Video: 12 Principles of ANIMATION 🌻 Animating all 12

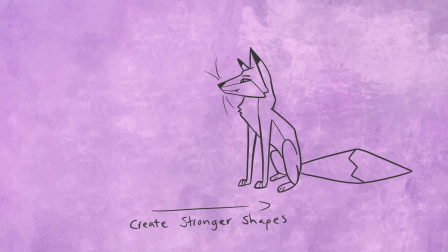8:10 This is like the drawing principle exaggeration, not to be confused with the animation principle exaggeration.
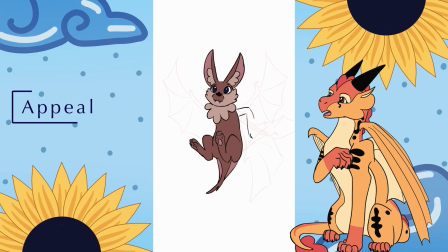8:16 They mean slightly different things depending on what medium of art you're talking about. For drawing, it means pushing your character and exaggerating the areas you want to be noticed.
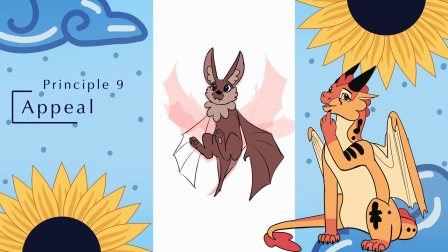8:26 For my example, I wanted to create a bat that focused on being cute. I enlarged the areas of the bat that make people most recognize it as a bat.
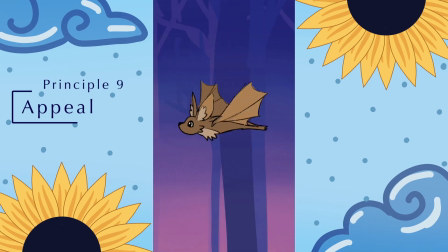8:35 The ears and the little fangs. I also made the eyes big to add more personality and cuteness.
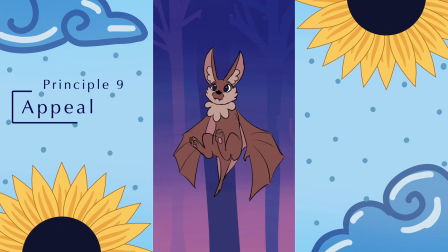8:41 I then made the feet look more like paws because we associate paws with animals that are often very loved, like cats and dogs.
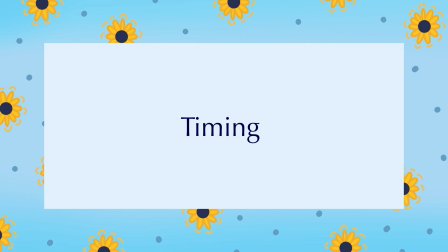8:48 Alright, let's move on to timing, which is another one of those principles that has more to do with how to animate and less the actual drawings.
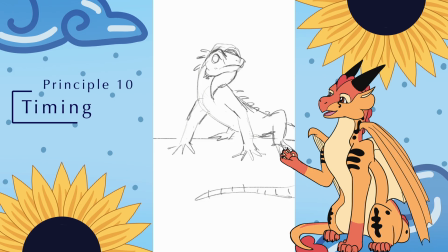8:55 Timing is referred to how many frames are in between each main action.
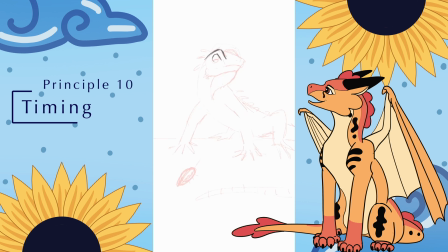9:00 Depending on the number of frames, the story you are trying to convey will change.
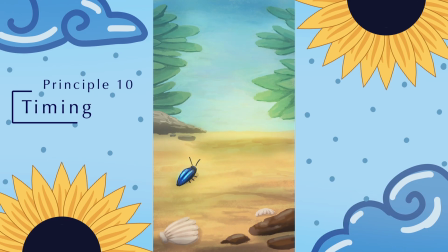9:04 For example, this iguana with only 2 or even 4 frames looks like he's quite distressed or angry, but if we add more frames in between the push-up, it becomes more controlled or wary.
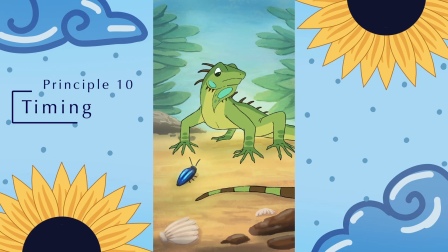9:16 So an easy way to think of it is that if you have many frames close together between the beginning and the end of an action, then it will be slow.
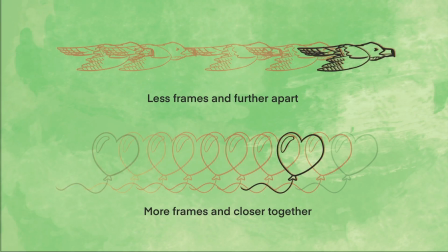9:24 But if you have less frames and further apart, the action will be fast. And yes, iguanas actually do push-ups.
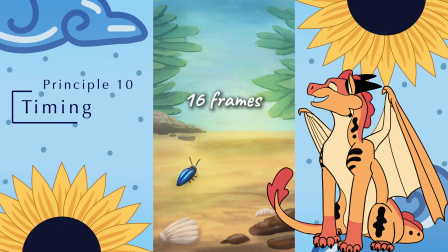9:31 It's ridiculous and adorable.
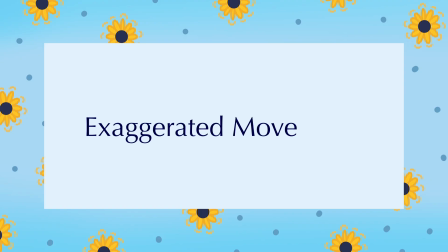9:32 The next principle kind of combines the last two, and that is exaggerated movement, similar to character exaggeration in drawing.
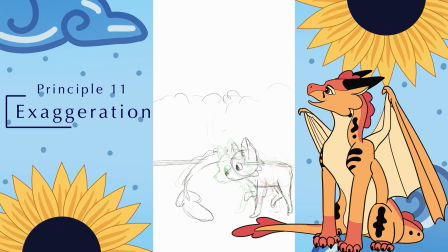9:40 This is where an animator will push the movement or an idea to its extreme.
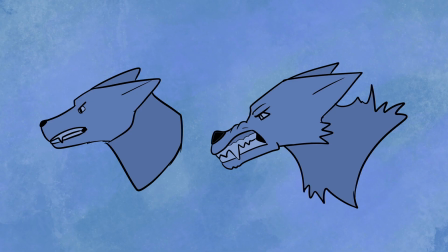9:45 The more extreme, the more impact on the viewer. This makes what is happening very clear. When trying to convey an emotion, you want it to be unmistakable.
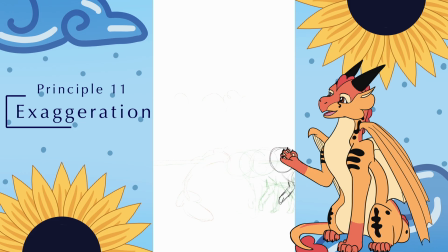9:53 You want whatever you are trying to convey to be very convincing.
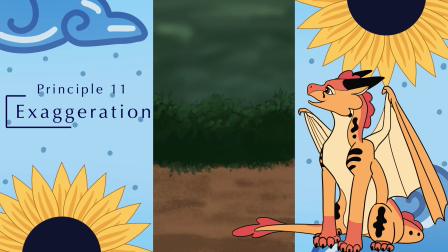9:57 There is also a second part to exaggeration, and that is exaggerating individual frames.
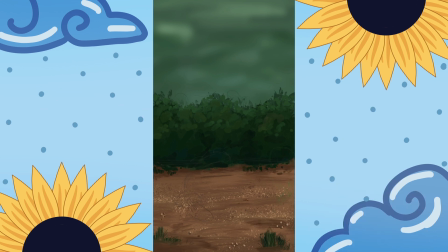10:03 This is often used for when someone is surprised. You may implement some extreme squash and stretch to convey this.
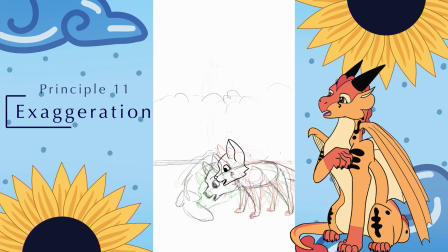10:10 Like timing, the less frames you have, the quicker the movement. If you want the exaggerated frame to be very noticeable, make it stay on screen longer.
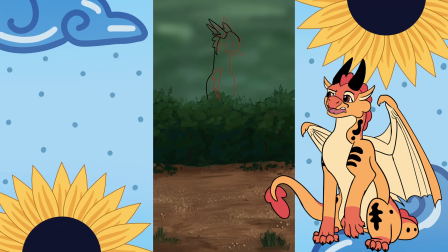10:17 The last principle I did also was just lumped into this animation, and that is solid drawing.
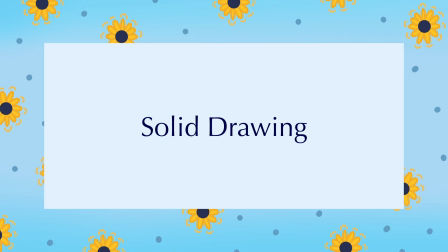10:22 It's easy to explain, but it can be somewhat hard to achieve.
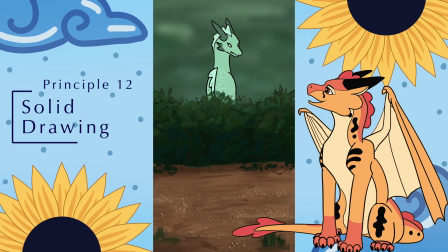10:26 Essentially, you are trying to make your animations feel somewhat 3D, that they exist in an actual world and aren't made of paper, unless that's the look you're going for.
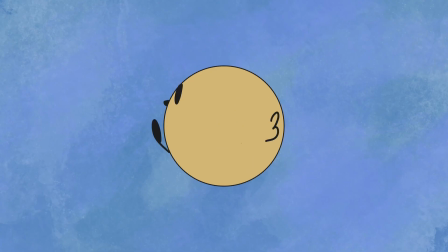10:35 A good way to practice this is to do a character turnaround, where your subject will spin in a circle like it's on a potter's wheel. To do this, you draw each frame at a different angle as if they are 3D. Okay, and that is all 12 principles.
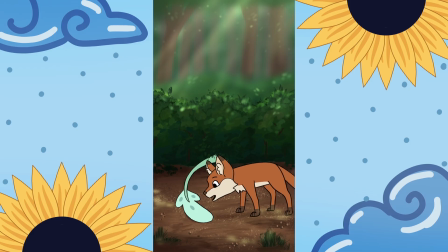10:47 You may have noticed that every animation uses more than one principle. That's because it's pretty hard to animate something only using one. If you're new to animating, you probably already use several of these principles without even realizing it.
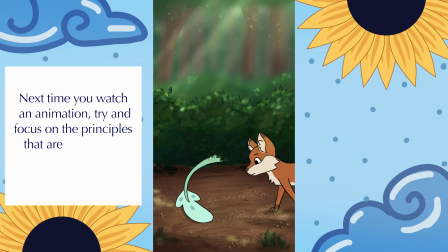11:00 Even though I've used some of these fundamentals, my animations have improved because I can actually keep track of these principles in my head a lot better.
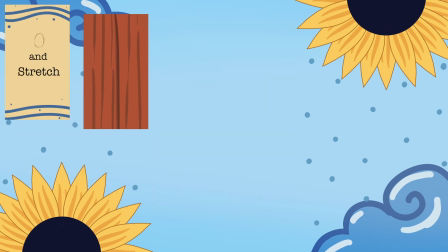11:07 If you haven't yet tried making an animation to practice each principle, I'd recommend it, and try to get a better grasp on the uses of each one.
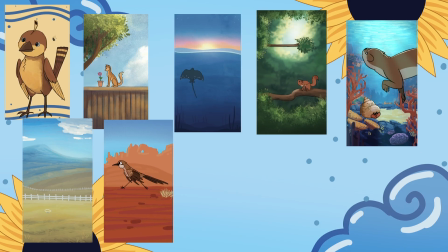11:15 I was also thinking of making a video with a specific project in mind, like how to animate a wing flapping.
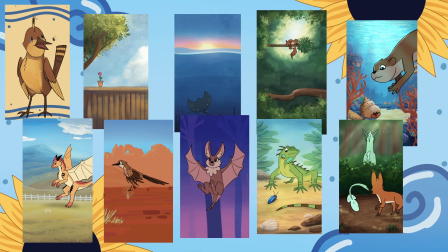11:22 Is that something that would interest you? If you have any ideas, let me know and I can consider them.
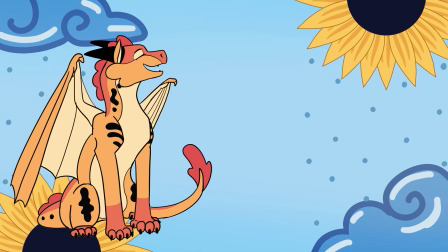11:26 Thanks for watching and good luck with your animations.